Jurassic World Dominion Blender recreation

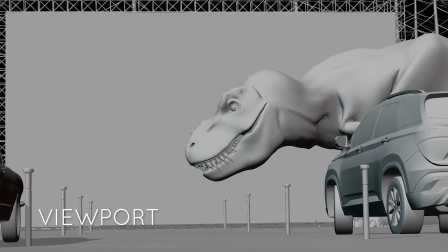so in the prologue to Jurassic World Dominion there's this really cool sequence with a T-Rex attacking a drive-in movie theater and it's a really
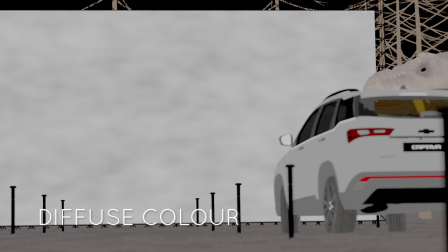visually striking scene that I thought would be quite fun to
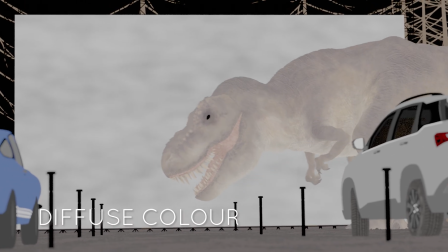try and recreate or do something kind of inspired by in Blender with my T-Rex model
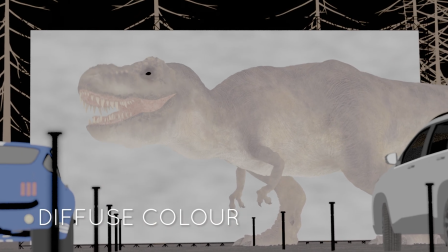so that's what you see here so today I'm just going to break down this scene for you, how I put it together,
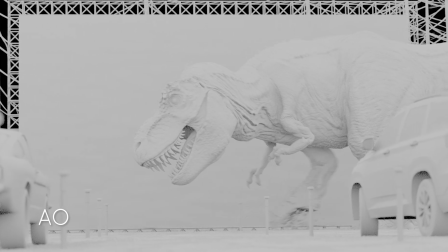the scene set up, the lighting, the animation and the compositing.
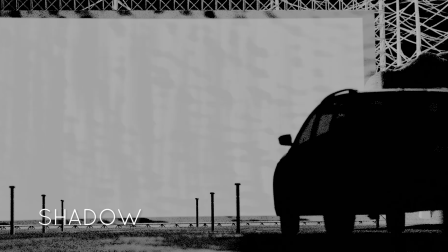There's quite a lot of compositing that went into this shot even though it is fully CG.
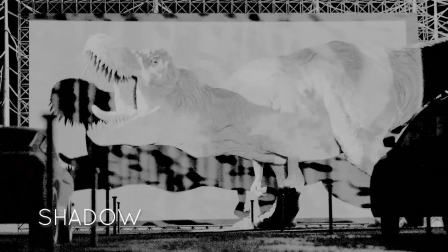So I wasn't necessarily wanting to recreate the shot one-to-one,
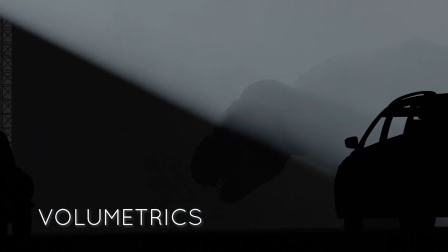more trying to capture the same kind of sense of scale and the same kind of quality of light that the sequence has.
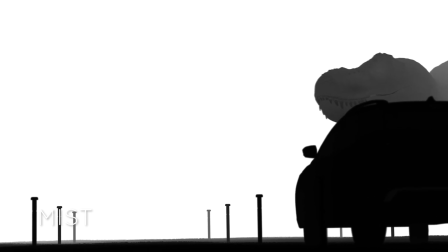And what you can see playing in the background now are just some of the different render passes that went into this the different render layers so there's there's three
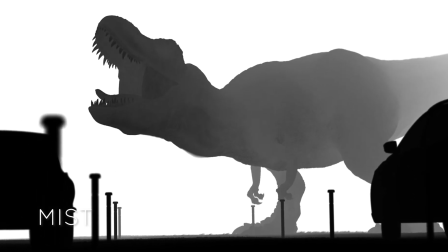principal kind of elements there's the main kind of scene with the t-rex and the cars in the foreground and the screen there's this
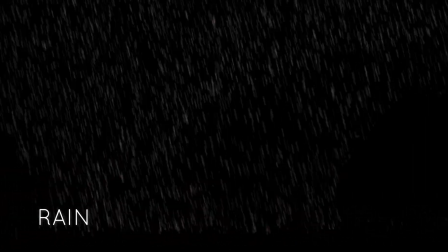rain element that i rendered separately so that i could adjust the kind of level of that and how how visible it was and then also
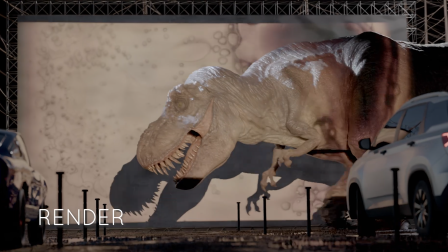there is a volumetric element that was actually rendered in evie simultaneously because evie is so much faster for volumetrics and then I comp that back in and that's
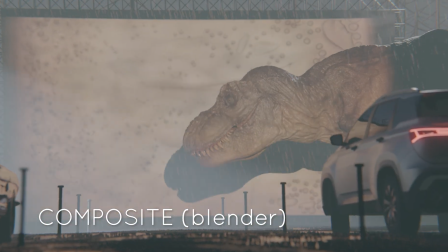to kind of create this sort of helicopter spotlight so he can see the first composite that came out of blender and I'll go into the the kind of node set
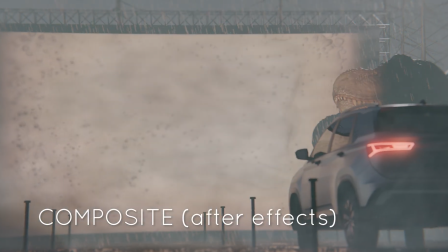up here and then I just did a little bit of finishing work in in after effects adding some kind of lens flares a
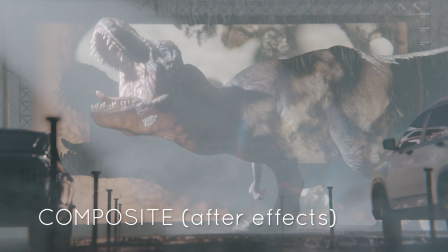bit more of a kind of glow and some sort of foreground elements and foreground volumetric elements and then
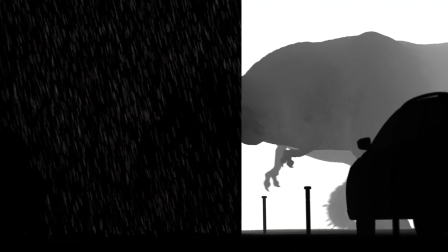here's just running through all different layers again working our way up to the final composite so
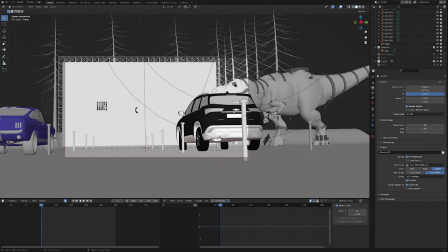here we are in blender this is our viewport setup I'm in the main render layer here so there's there's two cycles render layers and one EV render layer
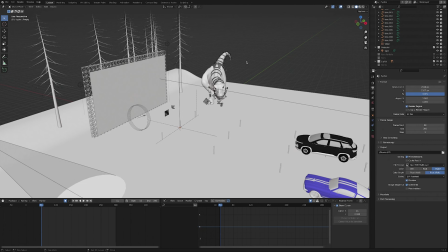as you can see the scene is is really really quite basic from from anywhere other than the the main camera angle I very much knew
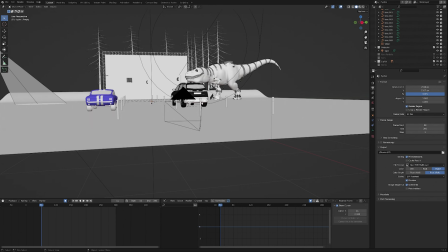that I was just going to get this this one angle so I'm I modeled everything specifically for that we've got very rudimentary ground plane
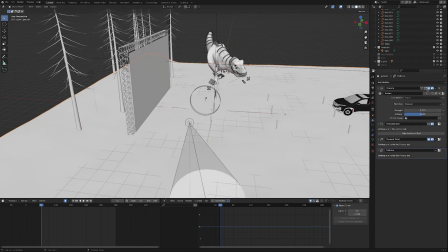that just kind of raises up behind the screen here and then I've got a little bit of a displacement map just to add a bit of variation and then
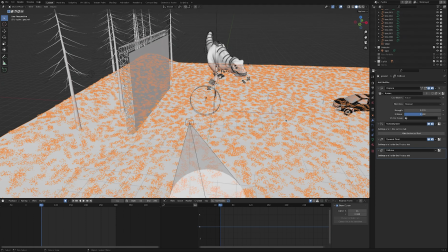I added some kind of gravelly particles on the floor.
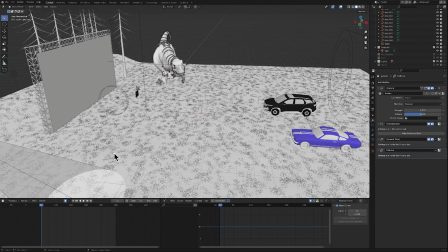These are just kind of icospheres smooth shaded with a dark glossy material.
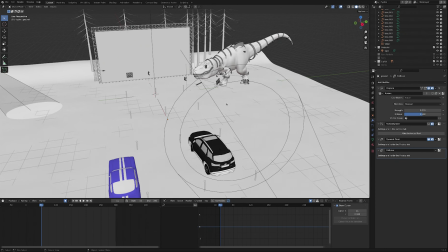The ground plane is also a collision object so that we could get some ground interaction with the particle system later these
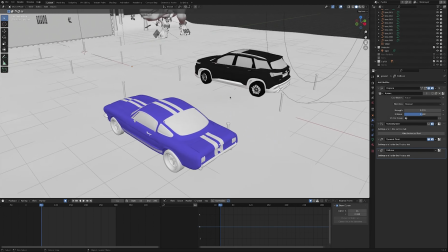car models i just grabbed off blend swap i'll put links to them below really nice models but the main point was just to have something in the foreground you know that they're
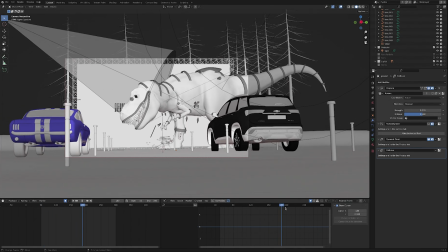kind of thrown out of focus but it just creates that sense of kind of adds a little bit of foreground motion a bit of depth to the shot and you
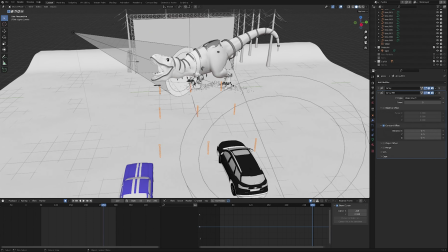know contextualizes it these posts i just modeled really quickly and arrayed along like they're kind of demarcating where where the cars would come
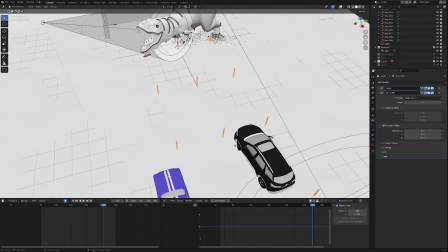and park and again that just adds a bit more depth and add some more camera movement.